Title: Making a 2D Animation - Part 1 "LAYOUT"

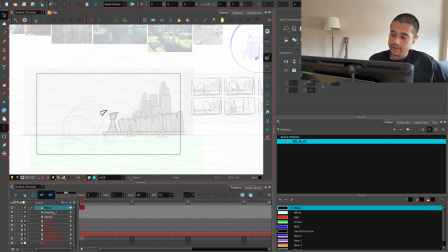3979s
I think that will make everything look better. Let me see if I can just fix that right now by making this dude a little bit smaller.
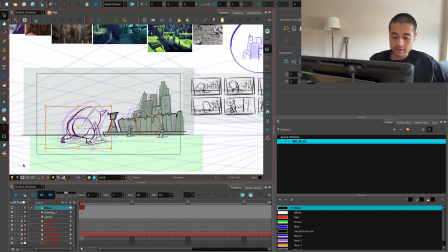3988s
Yeah, actually it works a bit better.
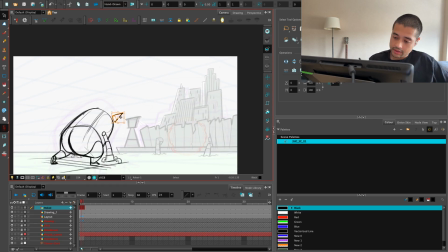3995s
Wait, where are these horns? This line art. Poop. That's a nice thing about this.
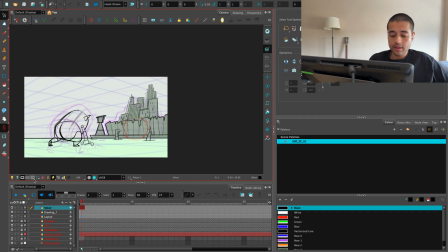4002s
I can just move things around. I can just move things around until I get something that I like.
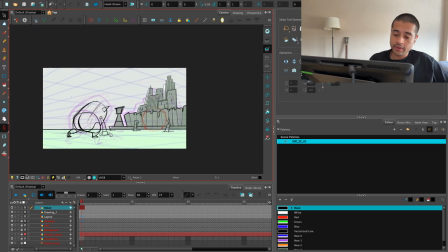4010s
Awesome. So, and because I'm drawing this on the perspective, even if I move this
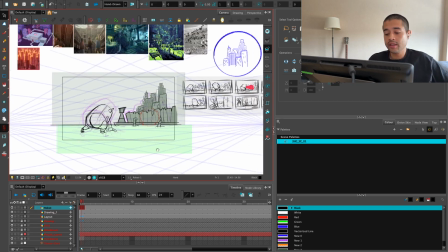4017s
from these places, it will still feel a little bit in perspective. A little bit.
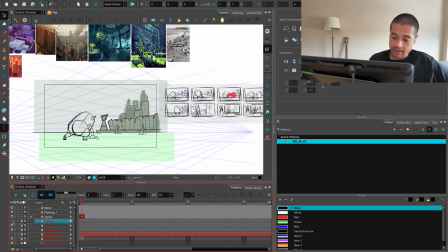4024s
But again, this is just a layout for me to start the animation process and having guidelines of like where it's going to be my composition, how everything is going to work,
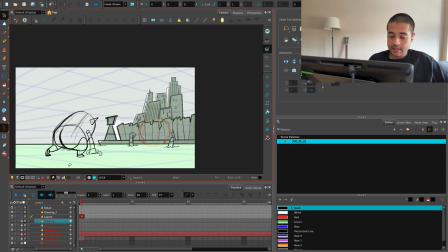4033s
where is the target of this robot when attacking the city. And yeah, this will make everything more easy.
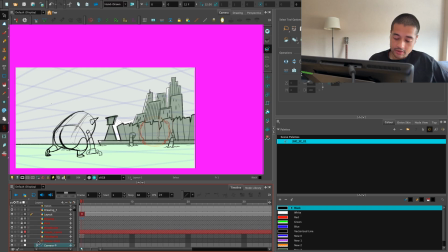4041s
Let's add a camera. I don't know why I start feeling like I should go like a little bit inside this place.
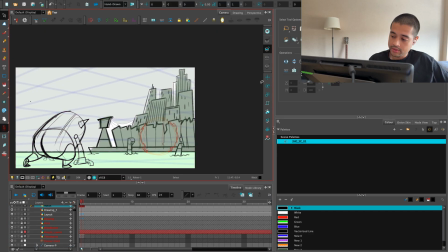4049s
Yeah, something like this. And the robot, you know, dude, you should go even smaller, somewhere over here. So you actually looks bigger to us. And because I'm doing that, I also have to add the...
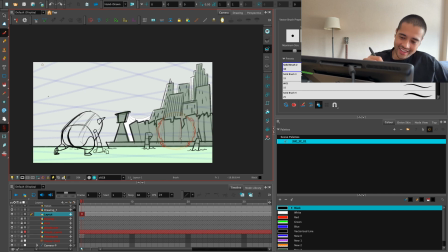4065s
I have to add the I have to add the plank's foreground elements here, something like this.
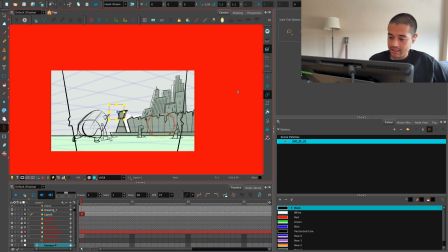4075s
So now the camera shouldn't be too close now because I need that negative space here to add these under layers here.
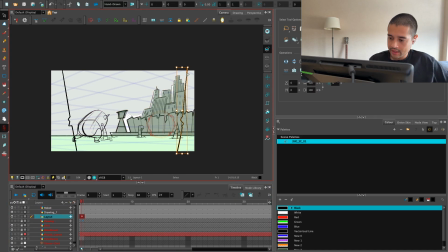4083s
Oops, where are you? Where are you? Awesome.
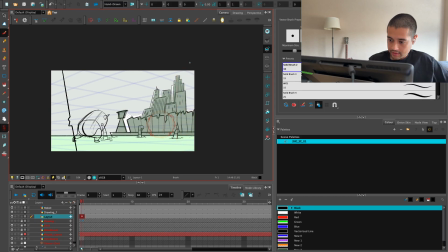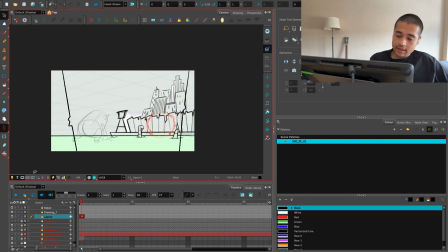4091s
Something like this, amazing. And let's grab this and put this on the overlay.
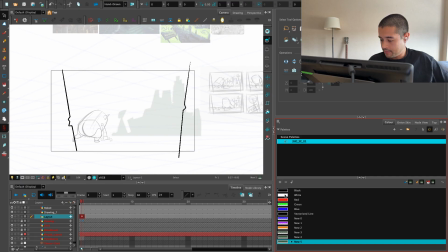4098s
And I'm going to grab like a even more black color for this, just to paint
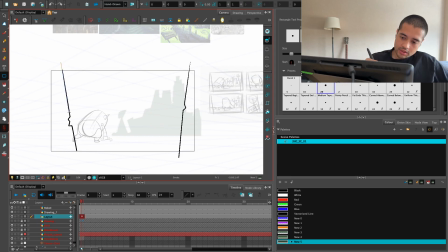4107s
those shapes. Poop.
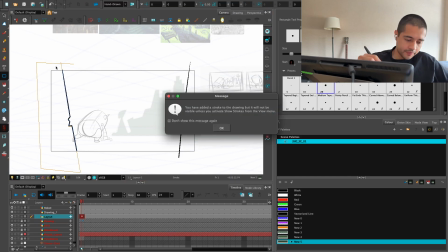4110s
Poop, poop, poop, poop. See, and it shouldn't take too much time.
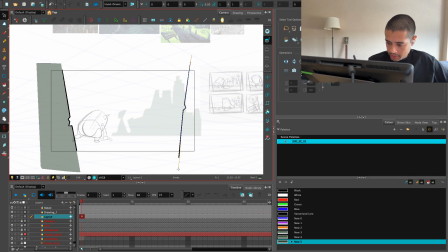4117s
Because the idea of all of these short films for me is just to,
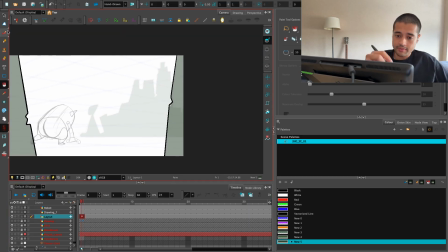4122s
apart from telling the stories and building a universe of cartoons,
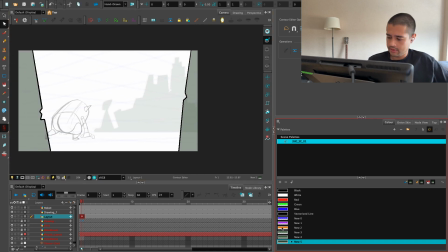4126s
is also to experiment and to just detach from the idea of having everything too perfect and just
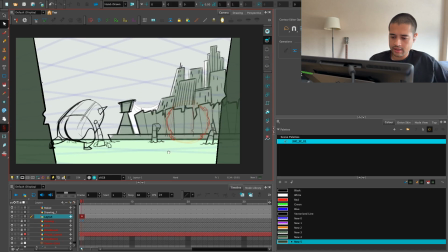4133s
experiment, designing, seeing how much can I get done if I am not afraid, and I'm just keep
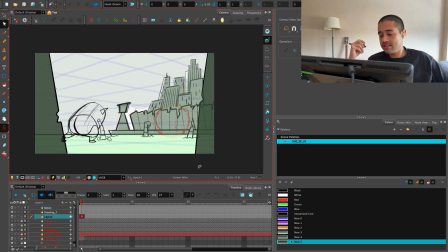4144s
putting my pen down into this tablet and just painting and working. Let's get out of the grid for a bit. Awesome. So we have this. So this is the first step.
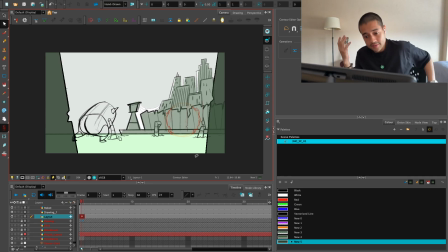4153s
This is the first video of this series of how I am animating this scene, and this is the first step, just designing the layout before actually putting the stuff around. So I hope you like this video and see you in the next one. Bye. Wait. Before I stop this, don't forget to subscribe and like this. Bye.